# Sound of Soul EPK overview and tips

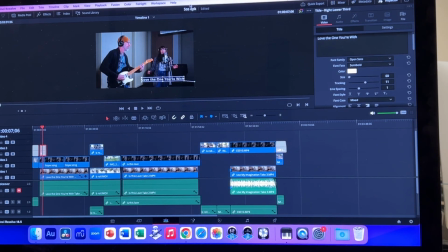[8:13]
Anyways, I'll get back to that in a minute. My other class is starting to freak out. So check it out. What I really want to show you guys is what I decided to do creatively. Have the quick intro, go straight to a song, shorten the song, go straight to a B-roll section.
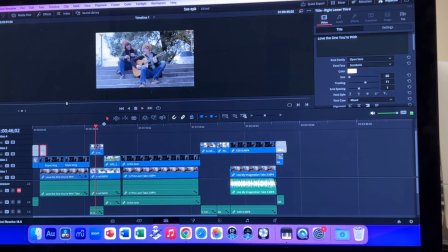[8:31] Music and performing has always been a driving force in my life.
I tried to find B-roll footage that matched what the voiceover was saying.
And it's just this really, well, Dave and I have we have a really great connection.
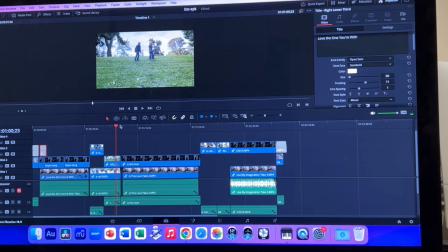[8:45]
So it tells a story, and then it goes right into another song.
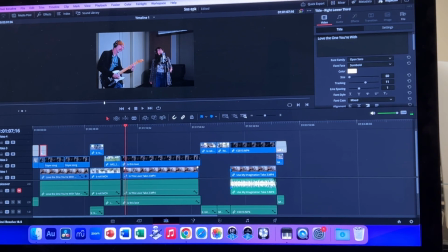[8:51]
And I chose to go into the middle of this song, actually, cut off the whole first half of this song. And then that goes right into more B-roll.
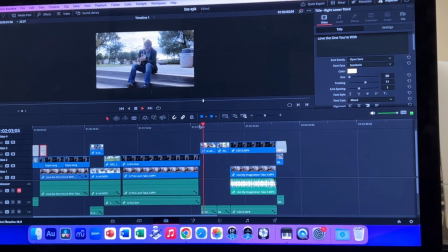[9:01] As a young kid, I got influenced by great guitar players like Steve Ray.
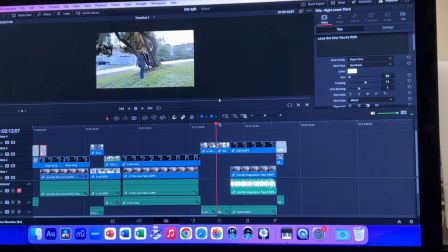[9:08]
Okay, and I tried to find some footage that went with that.
I always loved playing music with Lisa. A voice like that is hard to come by, and this band, Sound of Soul, is just a joy to play in.
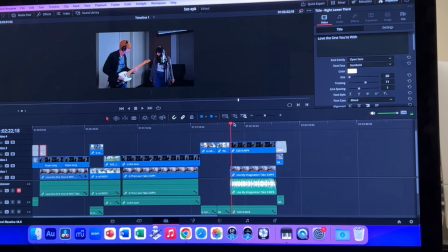[9:18]
So there's that. I tried to make that B-roll fit. I also went straight into this last song.
Darkness all around me.
Right into the middle of it. And then I came out with the B-roll.
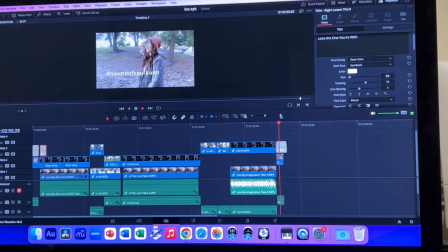[9:36] We're Sound of Soul. And we can't wait to perform for you.
But I kept the music playing underneath it.
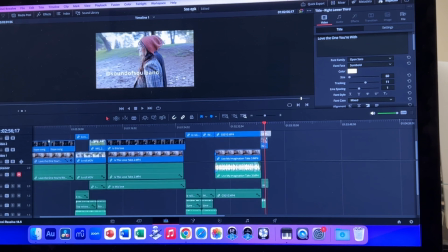[9:41]
I just ducked it the way that you learn how to do in that other lesson.
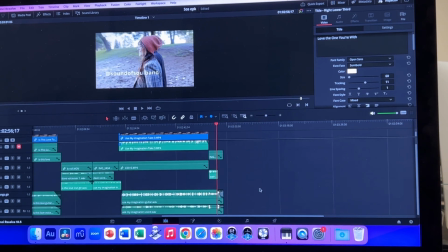[9:46]
So I brought it down in here. Let's see, I'll show you. Okay, so I pulled it down right here.
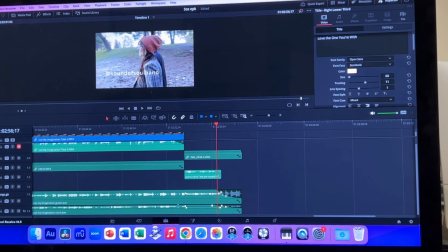[9:53]
I put those points in by option clicking and dropping in nodes on either side and then pull down.
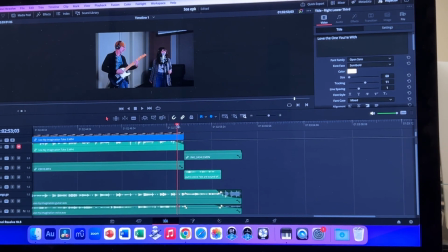[10:00]
so it ducks the music for the voiceover. Okay. Shift Z, see everything again.
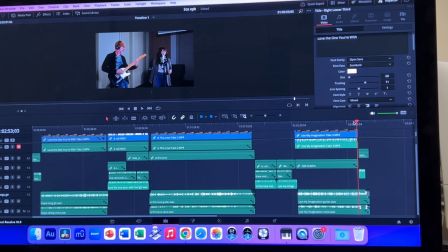[10:07]
And that way I was able to shorten the whole video to short attention spans.
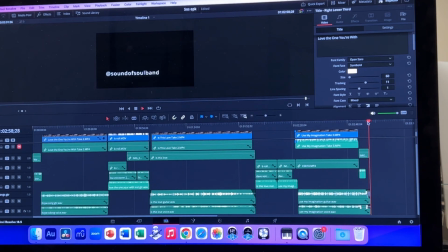[10:12]
Also at the very, very end of the B-roll, it goes to blackout with just the link.
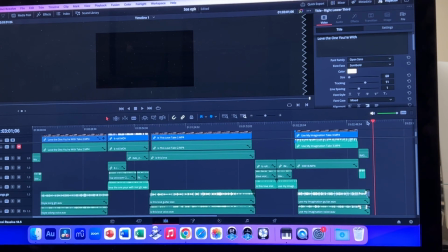[10:18]
Okay, not the link, but you know, the Instagram handle. Okay, so that way I went with a more creative approach.
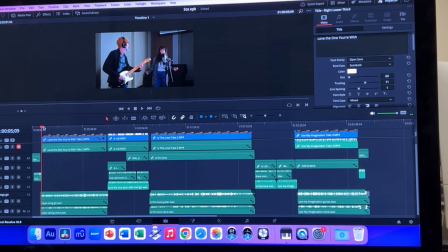[10:27]
Also, one other small note. I chose to only use, what camera is that?
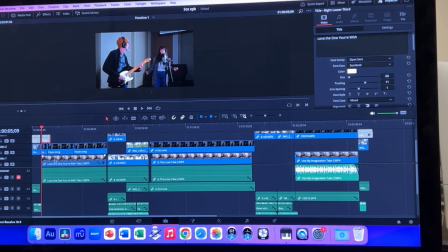[10:32]
Camera 1. Or is that 2? This one that was this angle. I only chose to use this angle. I found when I switched to the other camera angle, it was brighter and you didn't really see Lisa's face, and I didn't really like that.
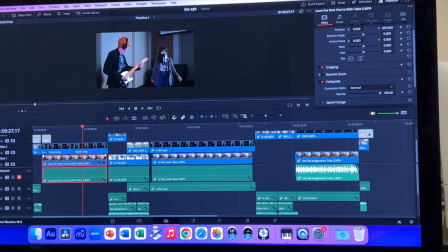[10:49]
And it felt, and the shadows on the wall were bugging me. So I just went with this angle for the performances. I feel like it's more cohesive. So that was a creative decision I made. Okay, and then in the mixing, in the Fairlight, in the mixer here,
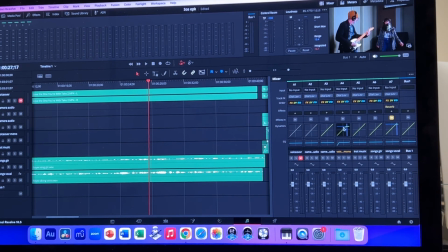[11:06]
all I added was some compression to the voiceover.
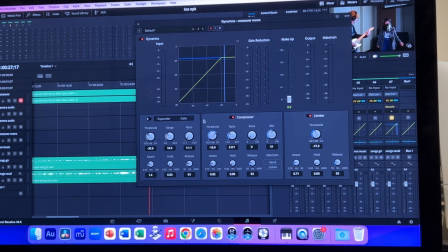[11:12]
So I did this compression setting right here. I also did some limiting on it. So I tried to make the voiceover a little more controlled and present. And then on the instrumental music, I didn't do anything.
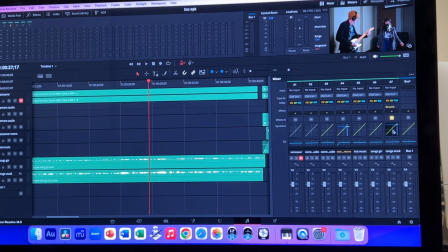[11:25]
That sounded great. On the vocal,
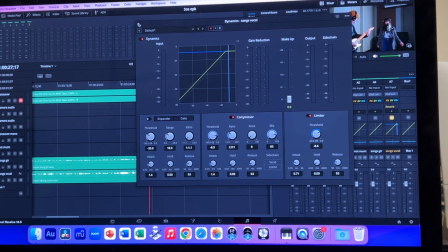[11:29]
I did some compression and limiting, but I also added in a reverb.
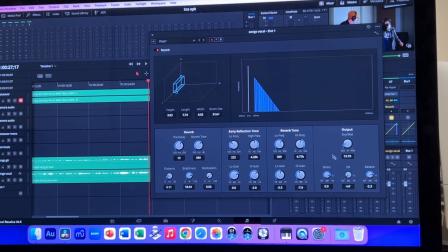[11:36]
And the reverb's only blended in 13%, and it's a plate reverb right here on the vocal. And that made the vocal sound more like the guitar, like it's in the room. Otherwise, the vocal was too dry and direct, and it didn't match the guitar.
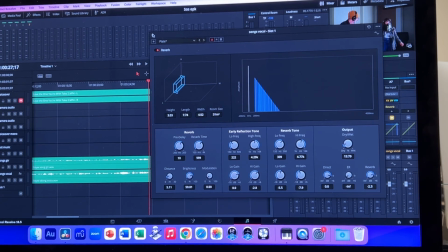[11:51]
And it didn't feel like you were in the right space. So a little reverb, just a touch of reverb, and a pretty short reverb too. I made it fairly, as far as the reverb time, pretty short. And I put a little pre-delay on there, so it feels like you're in the room with her.
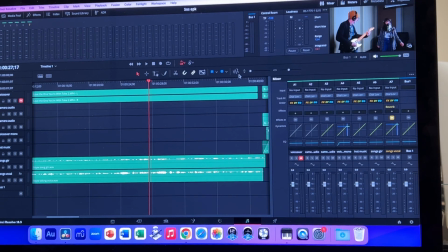[12:06]
What else did I do? That's it for now, because I'm gonna export this, and then I'm gonna actually master the audio within, why is that muted? Within Logic. Okay, hopefully that helps.